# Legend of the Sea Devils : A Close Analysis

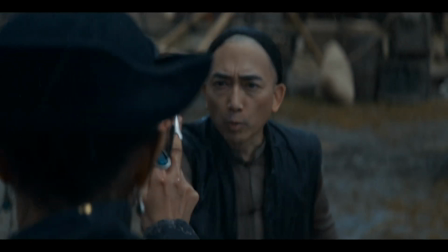If you aren't familiar with contemporary presentations of traditional Chinese stories,
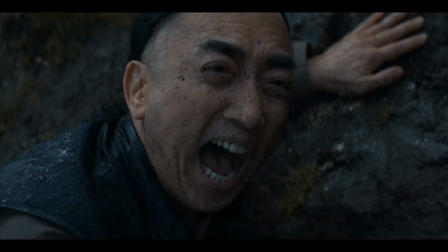go back and watch Legend of the Sea Devils again and see how many subtle references to that kind of storytelling are layered within.
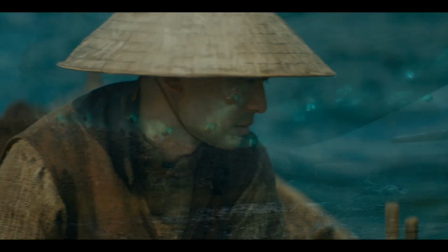If you weren't paying attention to that previously, you probably missed most of them. Surely this leap by our Sea Devil leader onto the moving,
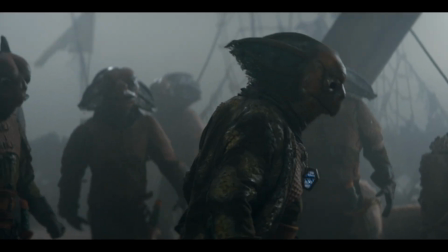flying ship is very reminiscent of martial arts advanced skills as presented in many fantasy stories.
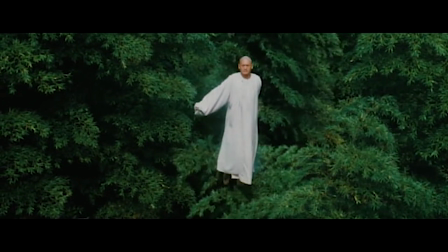Manipulating the air and the objects around them to make their bodies lighter than they are, to simulate flying and levitation and superheroic leaps.
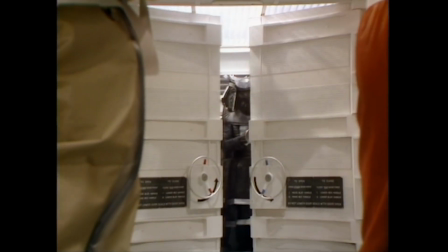These are common among a particular genre of stories. Our Sea Devils from 1984 had samurai-inspired headgear,
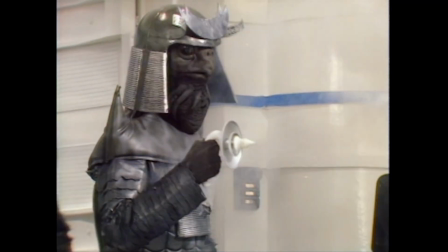which might have influenced the choice to place a new Sea Devil story into an adjacent mythology.
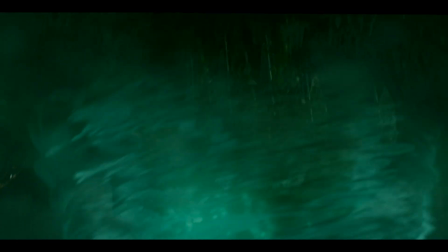The flying ship that the Sea Devils use is simultaneously referencing stories of the Flying Dutchman,
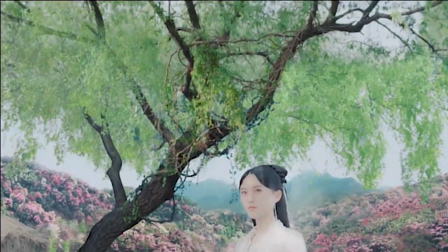while also fitting in well with spiritual and magical beings that appear often in traditional Chinese stories.
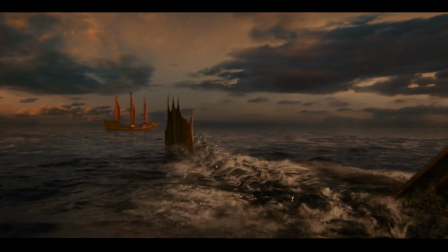And of course, the Hua Shen. This mythological beast would fit in with many of the same stories.
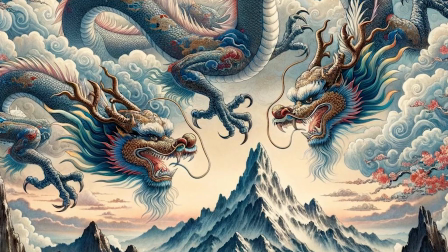Is this an actual beast out of Chinese lore, or was it invented for Doctor Who?
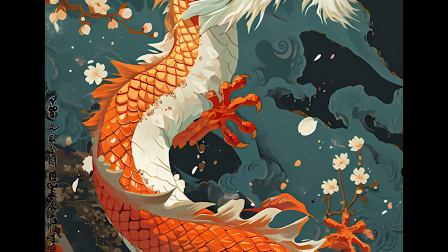Shen could refer to any number of dragons or aquatic beasts in mythic lore.
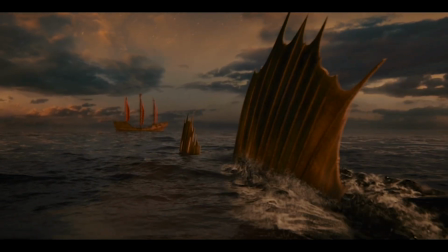On screen, we see elements of dinosaur-like fins and reptilian ancestry.
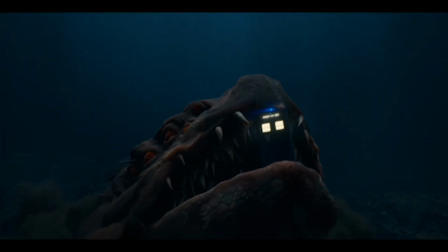Glimpses of the beast also show it has design elements common to Chinese dragon forms as depicted throughout history.
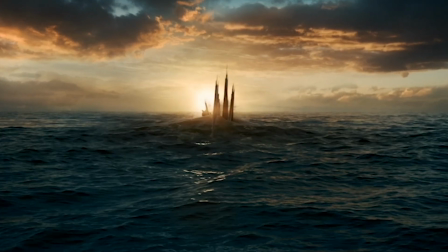Even the dragon's movement is like that of many Chinese dragons.
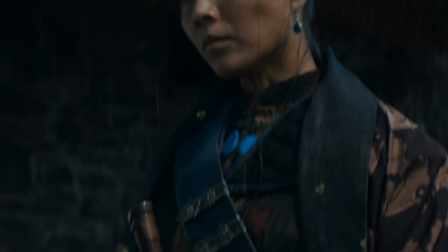We are even introduced to an actual historical figure, the pirate Madame Ching,
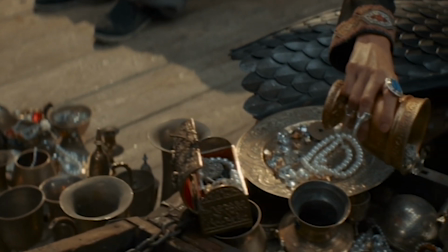and a lost treasure from the Flor Delamar ship from 400 years earlier.
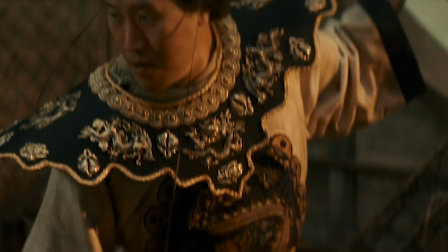Our story creates other fictional characters. Sin Ji Hun, the captain who parlayed with the Sea Devils after recovering the lost treasure as his own.
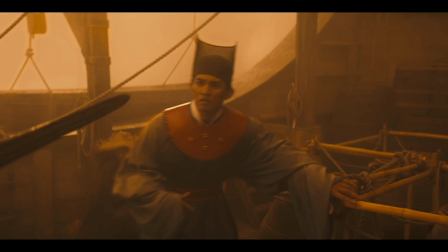Ying Qi, the descendant of Lei Bao, who fled the ship hundreds of years ago and stopped the Sea Devils, imprisoning them in the statue.
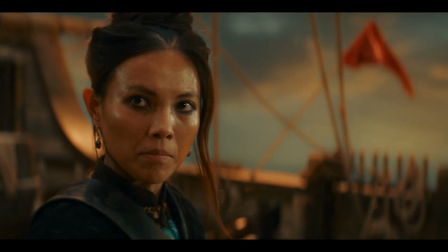There was also an historic rivalry between the Red Flag fleet of Madame Ching and the Black Flag fleet of Guo Podai,
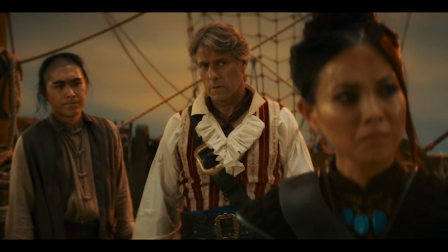though there is no mention of capturing and ransoming Madame Ching's sons as part of historical records.
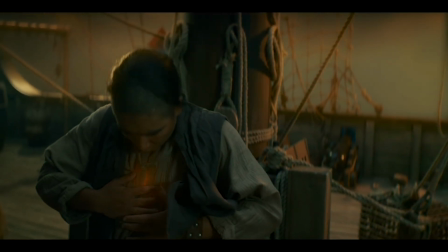Overlooking the directorial and stylistic choices that layered in references, reflections,
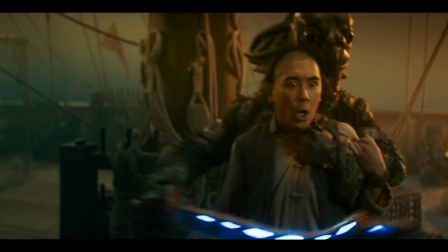and refractions of traditional Chinese stories completely misses a huge chunk of the creative framework that supports this story. The BBC team are proud of the details that went into the pirate ship set.
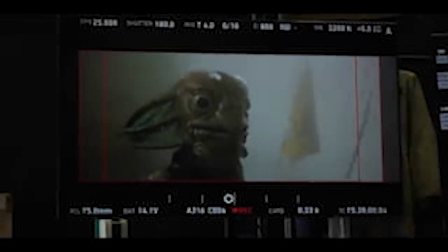Go watch the short behind-the-scenes video on the BBC Doctor Who YouTube channel.
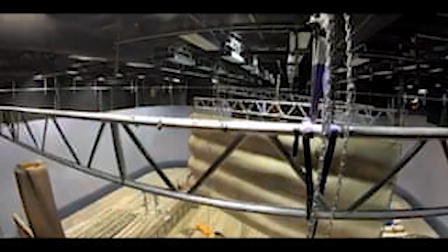They put an impressive amount of detail into the ship's design, enough to have full-scale environments for all the performers,
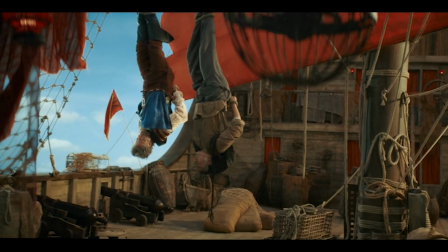including functional sailing components, full-sized sails rigged overhead, and the ability to include live-action rope work,
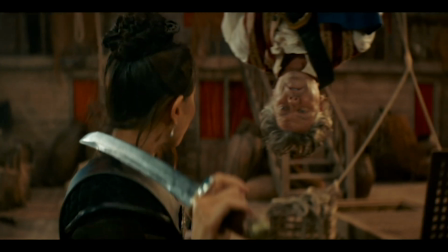sword fighting, and other stunts. They added cultural design elements and dressed the set to work for two separate sailing ships,
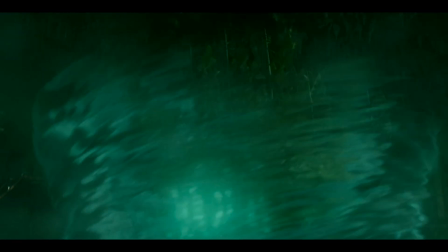both Madame Ching's ship and Ji Hun's ship, the latter which also served as the Flying Dutchman that the Sea Devils commanded.
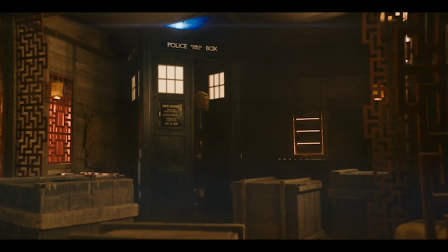Additional sets were fabricated to create below-deck locations on Ji Hun's ship.
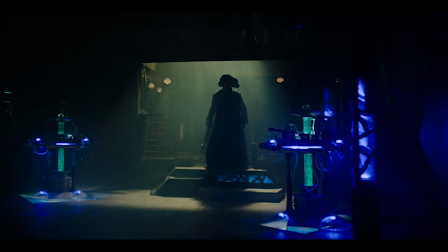Once the ship is modified with Sea Devil technology to enable it to levitate and fly,
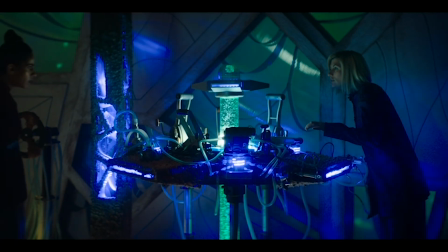the below-deck locations are expanded to include control stations as well as a stasis chamber for Ji Hun.
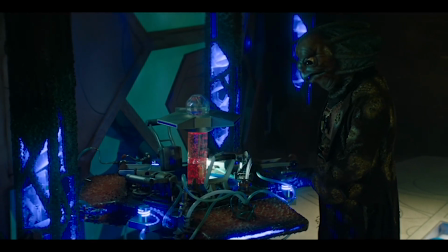Does anyone think it's curious that all the Sea Devil control stations are shaped like TARDIS consoles?
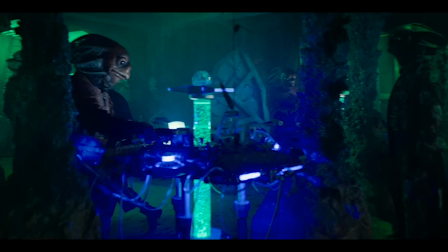Is this something we should look more closely at, as some sort of Easter egg? We also get multiple locations that are part of the underwater Sea Devil base. While these are given less attention, with general seaweed-like drapery everywhere to suggest aquatic influence technology,
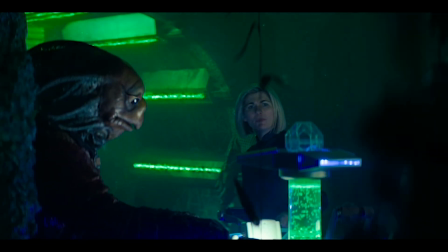the added locations do present original designs, machinery, and specific environmental lighting.
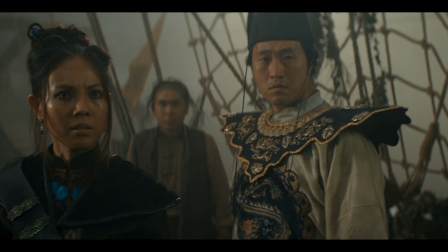Overall, the scenic production on this episode ranks in the very top of recent seasons,
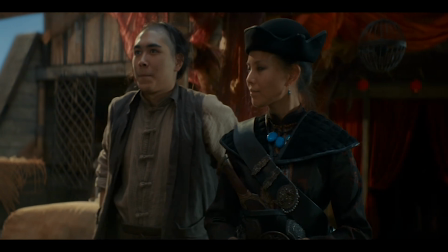both due to the scale of the physical sets and because of the superior lighting design that shaped the performers on the stages.
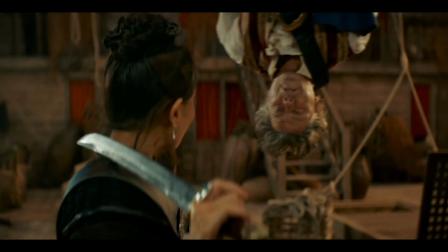The lighting design is perhaps the most impressive we have ever seen on a Doctor Who episode, including contemporary Who and classic Who.
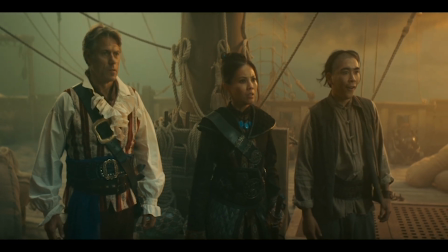One of the biggest challenges for a lighting designer is to create the illusion of realistic
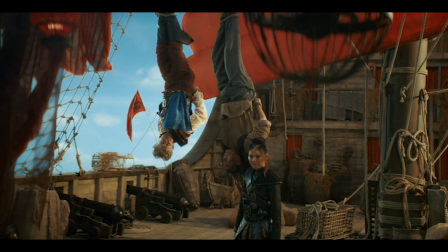sculptural light to suggest an outdoor environment while actually being in the studio.
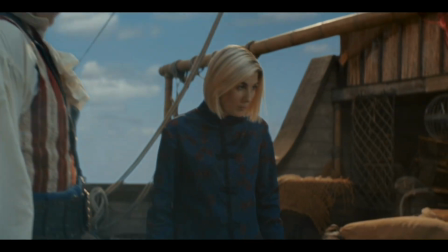In this case, I suspect the collaboration of scenic, costume, and lighting design teams in tandem with a directorial style that incorporated fantasy and traditional
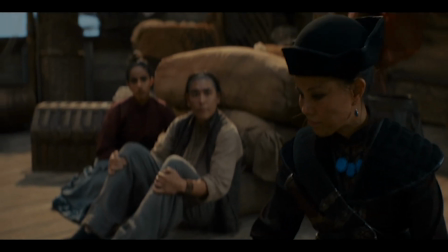storytelling visual tropes created the perfect mix for all the pieces to fit together so well.
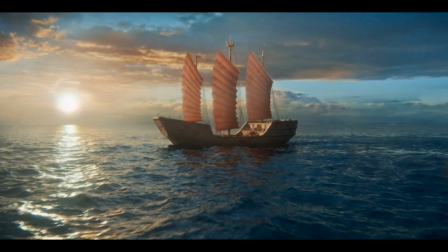We have three distinct lighting looks while the crew are on board Madame Ching's ship.
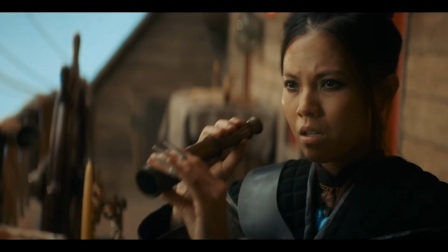The first look presents an overcast day. Beautiful layering of light on the faces of the performers suggests this was filmed outdoors on a proper ship,
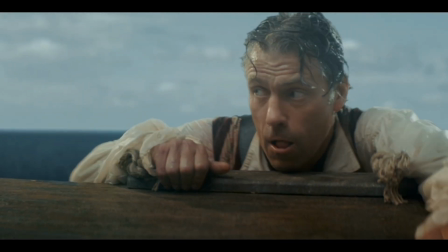while also remaining fully within the world of stylistic storytelling of this particular place and time.
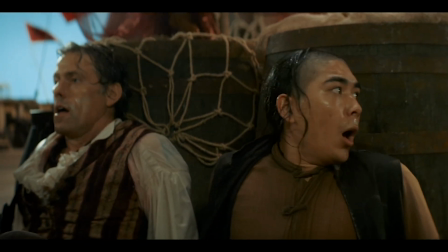Lighting an indoor set to be an outdoor location is hard enough.
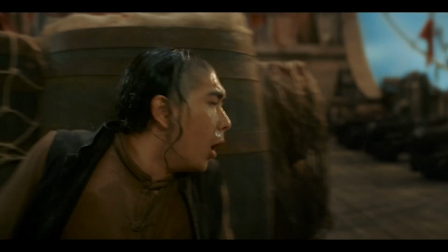Lighting it to appear realistic outdoor lighting while also maintaining a stylistic approach is even harder.
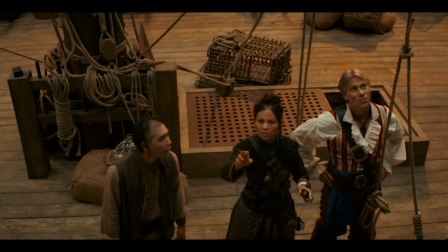When the Hua Shen attacks, the overcast sky changes to one resembling dusk, and the sculptural light on the performers changes to match.
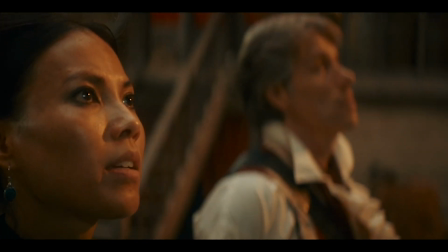At the peak of the attack, the lighting achieves a look resembling what one would expect during an eclipse.
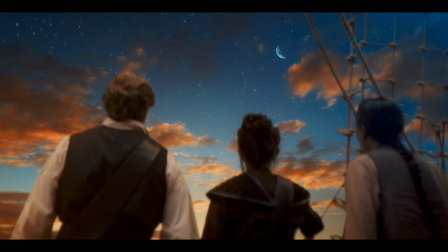We move from overcast through dusk into the supernatural time of an eclipse.
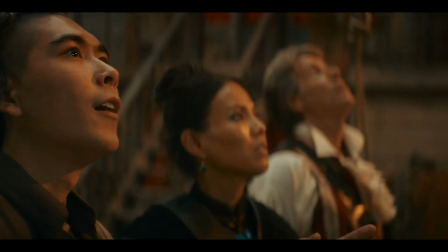The eclipse has frequently been used in fantasy adventure stories as a significant storytelling marker of a momentous, potentially world-ending event.
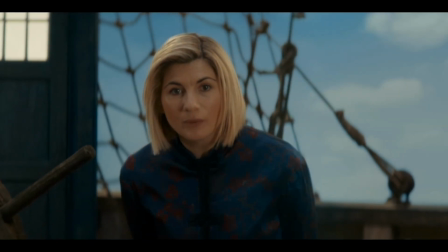When we arrive at the denouement, after the Doctor has fixed things and locked the Sea Devils in their own world for the next several hundred years,
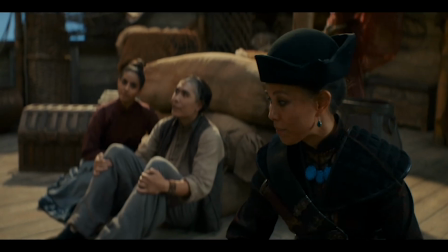the sky's clear and we now have sunny sky aboard Madame Ching's ship for the first time.
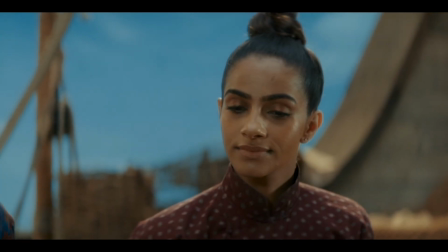That makes 3 successful key outdoor lighting looks performed on a studio stage.
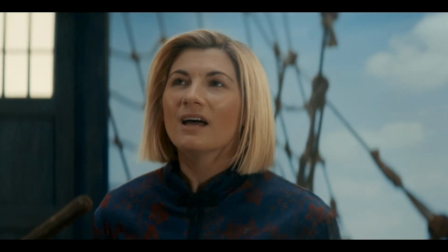That's pretty impressive and likely something few people other than a lighting designer might notice.
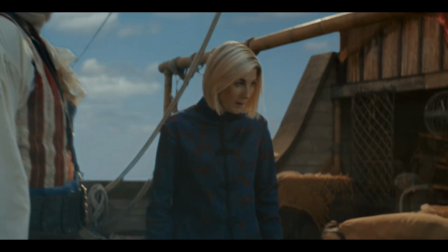The final look on board the ship also reminds us of some of the ways traditional Chinese stories have been presented on screen.
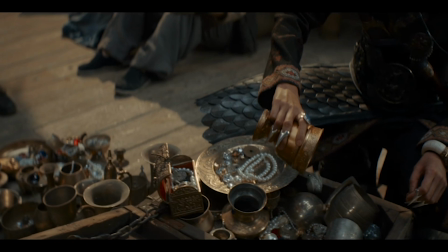Well lit to focus on the performances in the story, rather than to obscure everything in mood lighting.
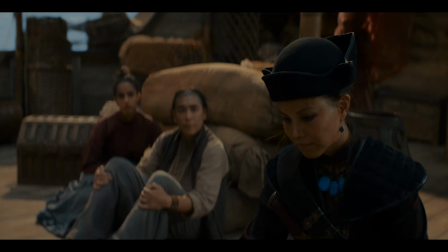Not quite a full-on Brechtian approach to storytelling, but with some connections to that style of performance.
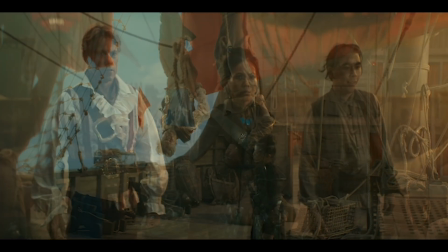Not only do each of these various lighting looks succeed in what was required of the time and locations,
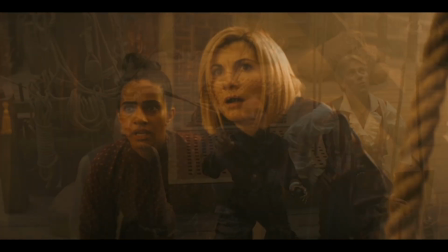but they also reflect a conceptual arc that parallels the story, with skies becoming overcast as the core conflict develops,
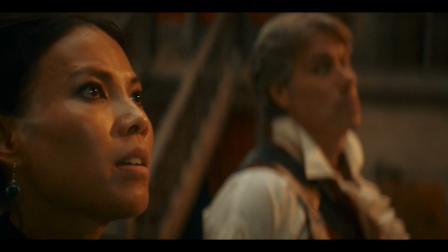turning into the strangely supernatural lighting of an eclipse as the Sea Devil's plan climaxes,
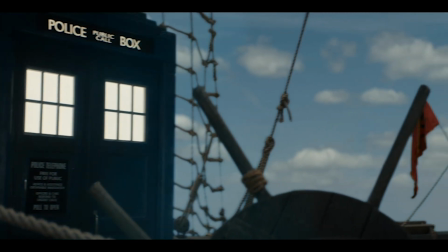only to revert to sunny and clear skies when all is realigned with the resolution.
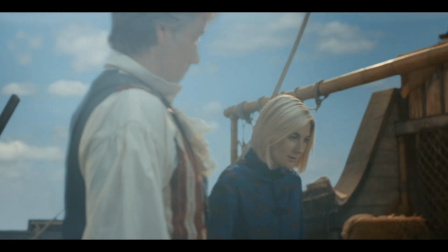A classic fantasy fairy tale story arc reflected fully through the lighting design.
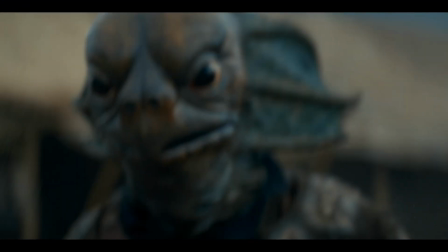The Sea Devil prosthetics are simply incredible.
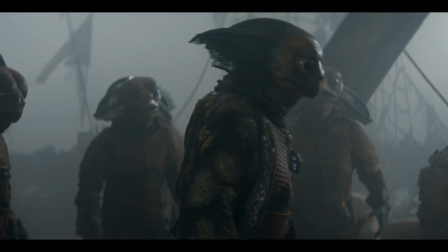Some of the best Doctor Who has done in recent years, way beyond anything they had in Classic Who.
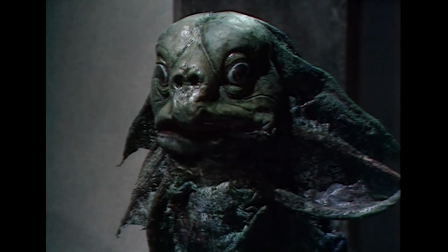In Classic Who, the Sea Devils were largely mocked for their stiff, slow movements and not being much more than a performer in a mask.
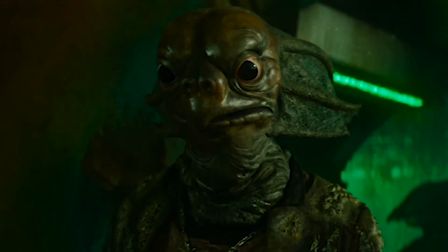But here they have articulating gills and nostrils and are tall and ominous from their very first appearance.
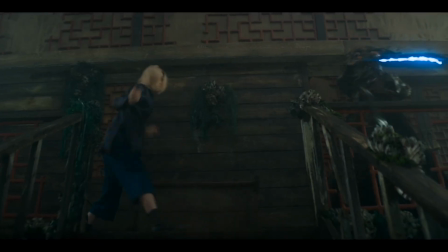These Sea Devils are skilled in swordplay and quite nimble despite their size.
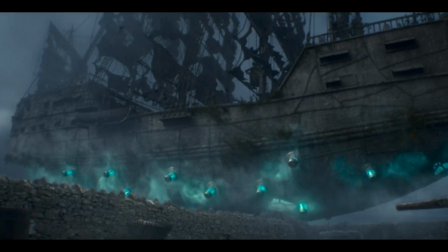Their leader is able to leap onto the moving, flying ship, very reminiscent of martial arts advanced skills in fantasy storytelling.
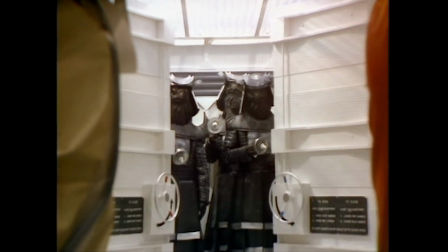This branch of the Sea Devils is also likely influenced by their last on-screen appearance in the 5th Doctor story, Warriors of the Deep.
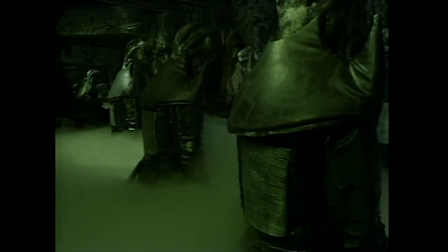In that story, the Sea Devils are reactivated and resuscitated by their Silurian cousins.
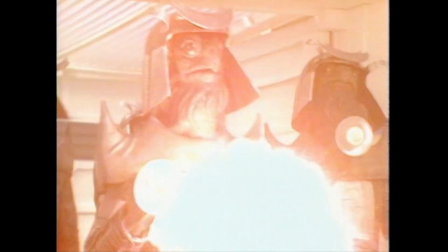The Sea Devils in 1984 are wearing helmets with samurai-influenced designs.
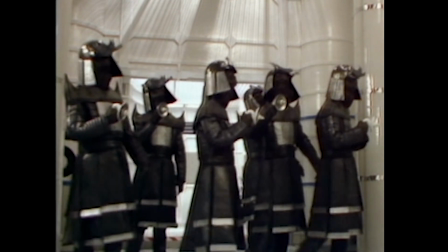That suggests that there may be a strong presence of Sea Devils in the various Asian regions.
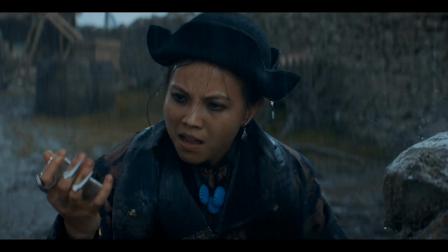It could be why this story is set in a Chinese fantasy and historical moment, to try and make some connection to that particular classic Doctor Who story.
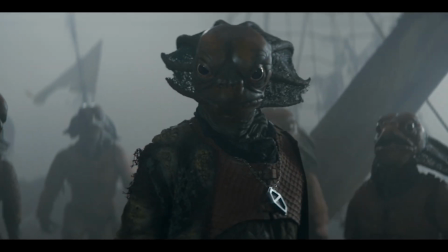In fact, this story from the 1800s could be a prehistory of the exact same Sea Devils that are resuscitated in Warriors of the Deep,
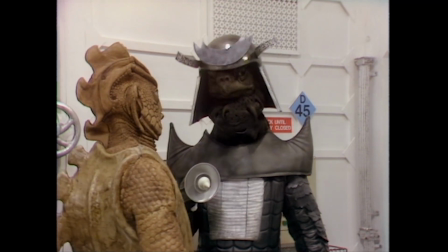trapped at the bottom of the ocean by the 13th Doctor in the 1800s, only to be revived by the Silurians in 2084.